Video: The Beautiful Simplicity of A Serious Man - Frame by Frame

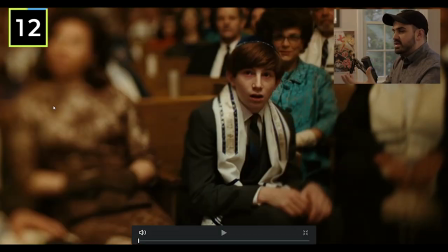(29:40)
okay so for this shot you have the sun at his bar mitzvah he's literally like high out of his mind waiting to be called up to read the the script but you have this like strong drugged look of the framing right here where you can only see him in focus and everything else
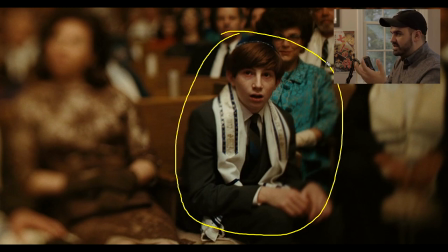(29:57)
gets blurred out which is it's very similar to assassination of Jesse James which was shot by Roger Deakins as well which I need to cover it's like one of the best cinematography films of all time but here you can And it's very similar to that film because they have this like old vignette
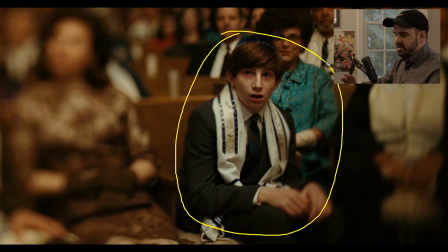(30:14)
style where they only focus in on one character in this opening sequence that's just like gorgeous. But here it's I think this same technique is used to a different effect. It's some type of filtering or whatever I'm gonna have to look into it but but in terms of levels it's probably like yeah so
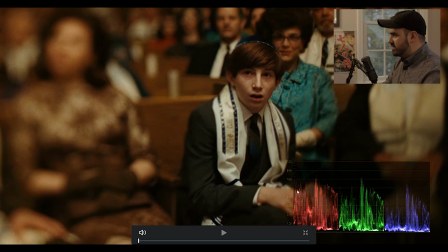(30:34)
everything's peaking around 70 and little bottom average towards 60 or 50 Irie he's also is the whitest person here so I assume if I put on the false color
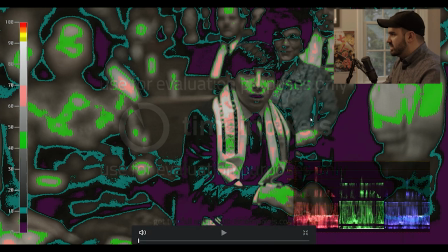(30:44)
yeah he's hitting the highest so he's hitting around that's 60s towards 70s right here and the peak of the nose and there's a little bit of more white spots here and there but also
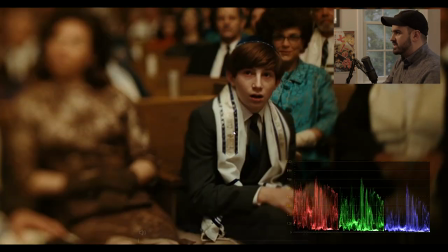(31:01)
I just noticed that the thing that's making him pop the most in the scene is his his religious ribbon or scarf around his neck that's bright white compared to some of them looks more beiged out a little bit but yeah just works let me go to the next shot
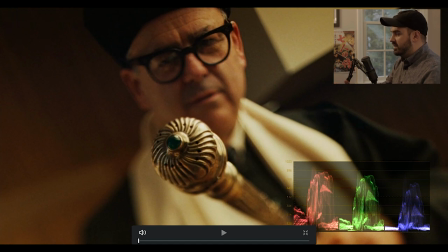(31:17)
so here's like his point of view um looking at another rabbi handing him this uh this pen that they use to like read the script i think it's like a follow pen and this is also the same technique of a shot and it has a really nice blurred style where you're just seeing the pen and it's kind of blurring off to his face
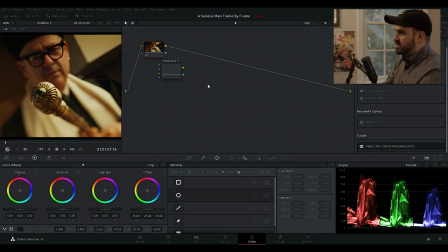(31:36)
um in terms of levels it's probably very similar you drag that on mess that up
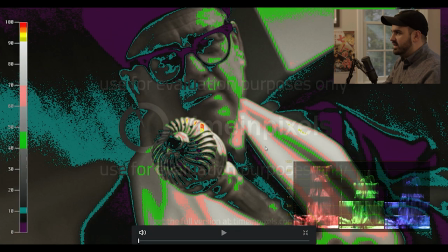(31:47)
all right so yeah once again you're getting around 70 to 80 and 60 iree on the scarves and the robes and then the skins are kind of ballasting out around 40 or 50 iree which is again that like filmic skin tone style that really works for this
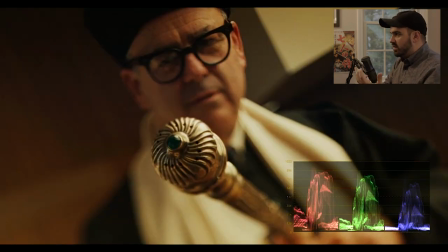(32:03)
film so yeah uh and then also So it is a Dutch angle as well. There's another Dutch angle here that's working for his psyche. So let me go to the next shot.
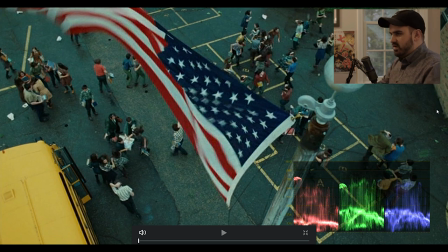(32:14)
So this is actually the last shot I'm going to show you, which is this is the end of the film where Larry gets some unfortunate news about a possible cancer, I think. And basically, like, their own psyche worlds are kind of collapsing and everything's ending in a way. And things are kind of getting back to normal.
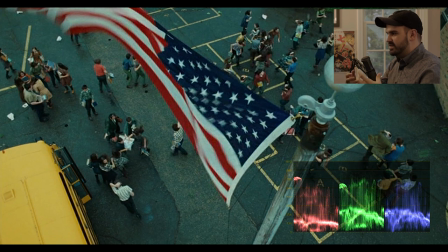(32:32)
But just as that happens, this massive tornado comes out of nowhere. and all the kids are sent outside, and it seems like all the plots of the film just come to a screeching halt with this tornado coming. It's almost like that. It's just very biblical in a way, just like the film tries to embellish onto us.
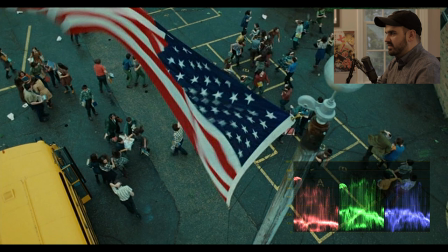(32:51)
And once again, they bookend it with a, like, this isn't the last shot of the film, but it's probably in the last four or five shots of the film, which is like this God's eye view of the American flag where the kid is down kind of scrambling at the tornado.